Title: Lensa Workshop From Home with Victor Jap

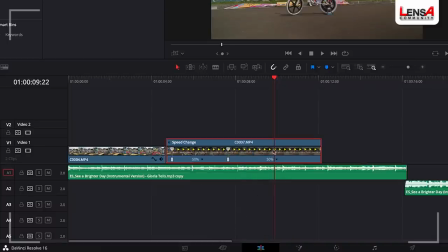1539s
Mungkin gue coba di 400%. Yang ujung pun sama, gue ganti di 400%. Oke, okay, contohnya seperti ini. Oke. Okay.
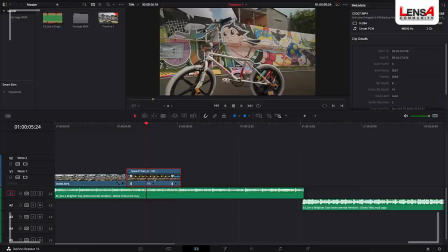1551s
Ya, jadi kalian sekarang udah bisa ya bikin speed ramp. Oke, lalu next, di sini gue pengen kasih tahu cara gimana kita mereverse video kita.
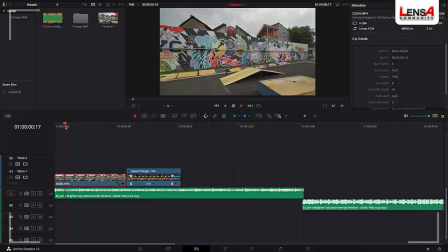1560s
Oke, kalau di sini kalian lihat untuk openingnya itu adalah push in,
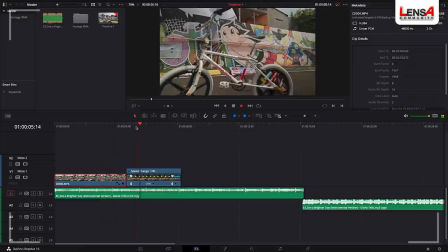1565s
which is gerakannya maju, dan next shoot-nya itu gue mundur. Nah, gue kurang suka ini.
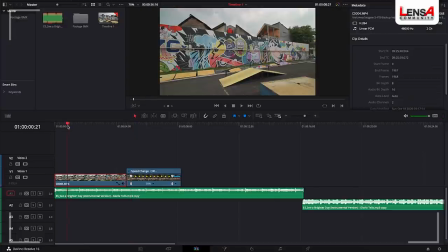1573s
Kenapa? Ini continuity-nya kurang terjaga dengan baik karena di sini maju, terus tiba-tiba langsung mundur.
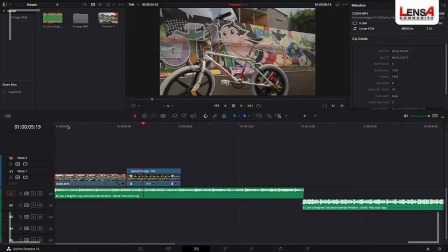1581s
Nah, itu jadi kayak nabrak gitu, jadi nggak enak. Jadi yang depan ini bakal gue rubah menjadi mundur.
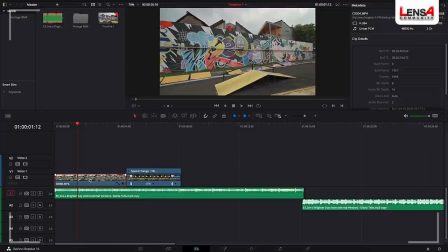1587s
Caranya dengan mereverse. Gimana caranya? Gue tinggal klik kanan. Di sini ada yang namanya change clip speed.
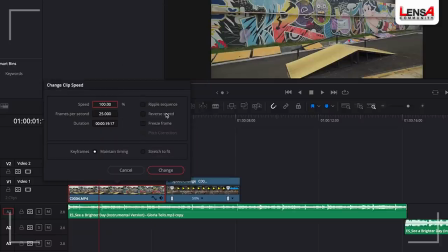1594s
Oke. Dan di sini ada reverse speed. Di sini gue bisa klik.
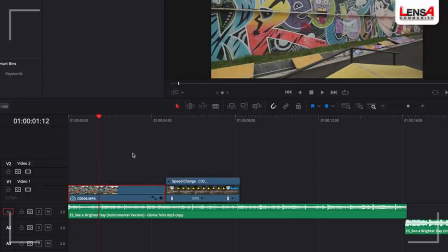1601s
Dan gue change. Oke, otomatis clip ini menjadi mundur.
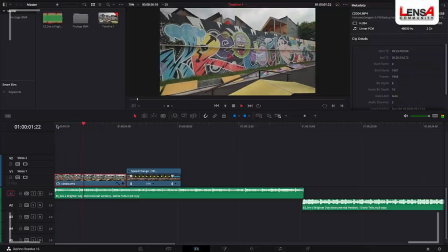1607s
Ya.
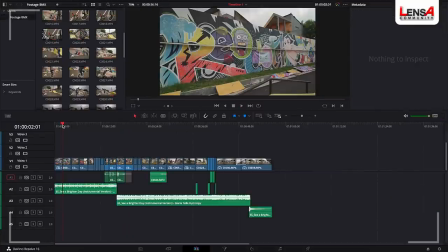1610s
Oke, jadi itu adalah hasil editing gua sebelum grading.
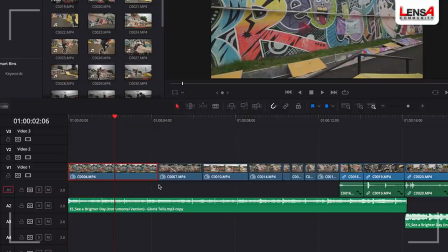1615s
Di sini gua pengen kasih lihat beberapa transisi yang gua pakai di video ini. Yang pertama itu adalah speed ramp transition, di mana di sini kalau kalian lihat ya. Nah, di sini ada speed ramp untuk klip yang pertama dan untuk klip yang kedua pun ada speed ramp juga.
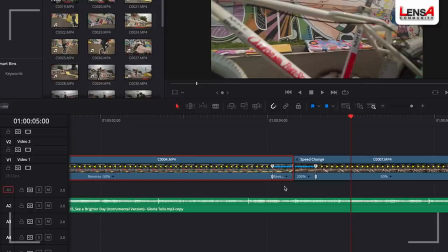1630s
Jadi di sini bagian akhirnya adalah bagian cepat, di mana gua cepetin sampai 1000% ini. Dan juga yang kedua itu gue cepetin sampai 200%. Nah, di mana nanti ketika bagian cepat ketemu cepat itu bakal menjadi satu transisi, oke?
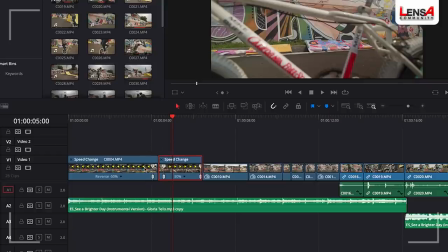1648s
Okay, yang gue sebut dengan speed ramp transition.
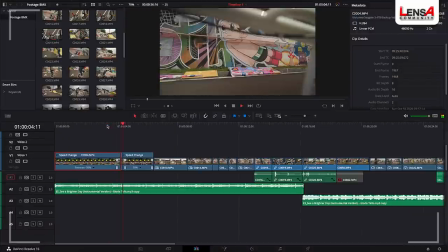1650s
Kalian bisa lihat di sini speed ramp gue cukup smooth, ya, nggak terlalu patah dari slow ke fastnya.
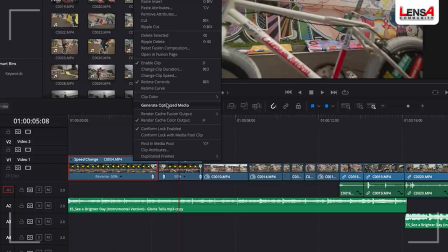1658s
Karena di sini gue bisa setting di klik kanan dan gue bisa buka di retime curve, oke?
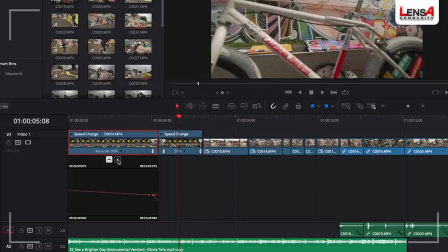1664s
Okay. Ketika gue klik ini. By default itu adalah dia bagian yang kanan ini. Kalau kalian lihat nih garisnya cukup patah ya. Nah, jadi gue rubah, gue klik dulu dan gue rubah ke yang bagian kurva sebelah kiri ini.
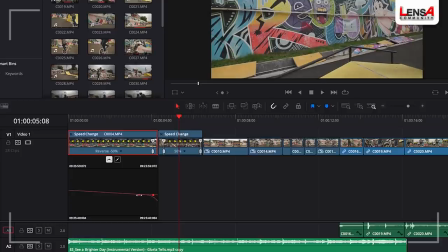1680s
Jadi di sini pun gue bisa main-mainin kurvanya, mau sesmooth apa perpindahan dari pelan ke cepatnya.
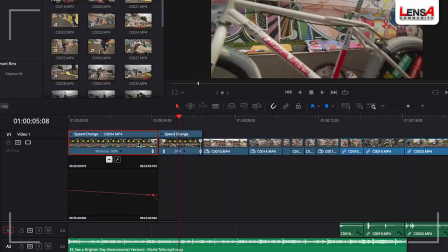1688s
Oke, okay, sehingga hasilnya pun speed ramp-nya bisa lebih smooth.
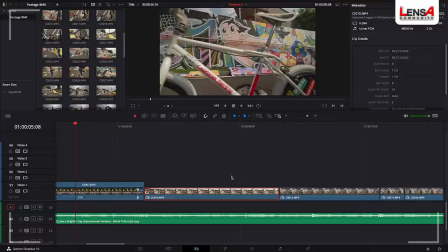1693s
Dan transisi yang kedua yang gue pakai adalah continuity.
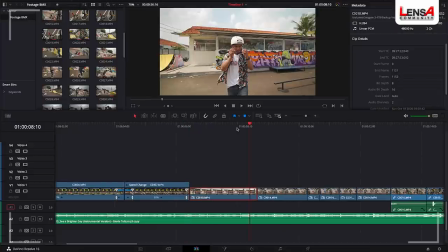1697s
Maksudnya continuity adalah di sini kalau kalian lihat ya di klip ketiga ini talentnya sedang memakai kacamata.
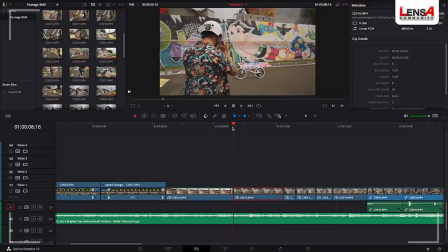1708s
Nah, klip yang keempat itu sama, masih melanjutkan memakai kacamata, cuman dengan angle yang berbeda.
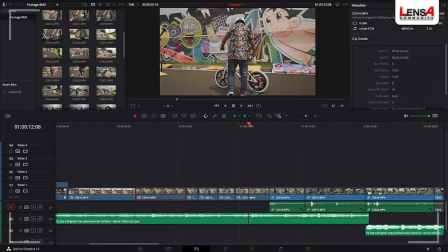1717s
Dan di sini pun gue juga menggunakan continuity. Kalau kalian lihat di sini dia ambil sepeda.
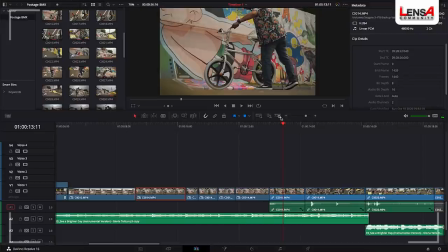1721s
Nah, pas dia ngangkat sepeda itu melanjutkan scene yang sebelumnya, cuman dengan angle yang berbeda, tapi terlihat klipnya itu nyambung. Setelah itu, gue juga di sini melakukan jump cut.
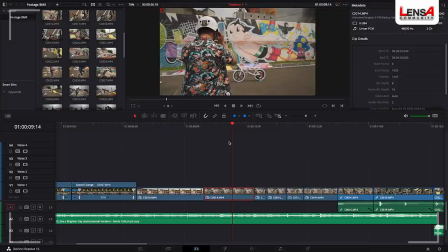1734s
Jump cutnya itu di bagian sini, di mana talentnya sedang mulai jalan ke arah sepeda, cuman klipnya itu cukup panjang. Jadi gue di sini memutuskan untuk memotong klipnya, memendekkan klipnya dengan cara melakukan jump cut. Jadi kalau kalian lihat di sini.
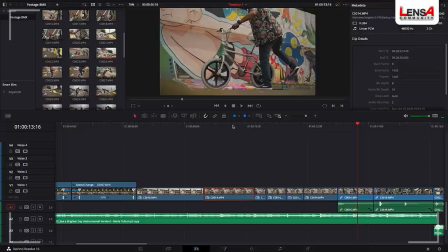1755s
Ya, kalau kalian lihat di situ terjadi perpindahan cutting yang gue cepetin, gue potong-potong jadi lebih cepat durasinya.
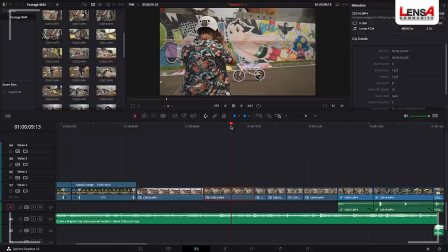1764s
Itu namanya jump cut.
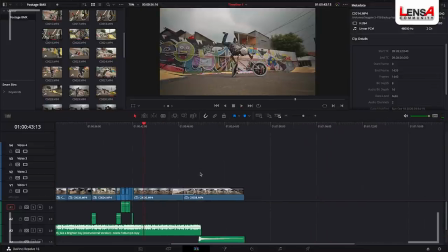1769s
Dan yang terakhir pun gue menggunakan satu transisi yang paling sering dipakai, oke?
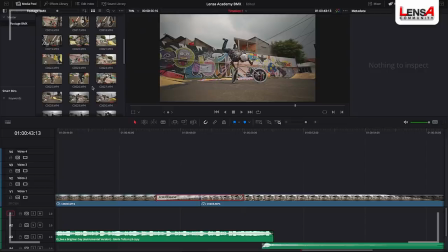1776s
Okay, yaitu cross dissolve. Gimana cara pakainya? Di sini sebelah kiri ini, sebelah media pool ada effect library. Jadi kalian bisa klik dan di sini pun ada video transition.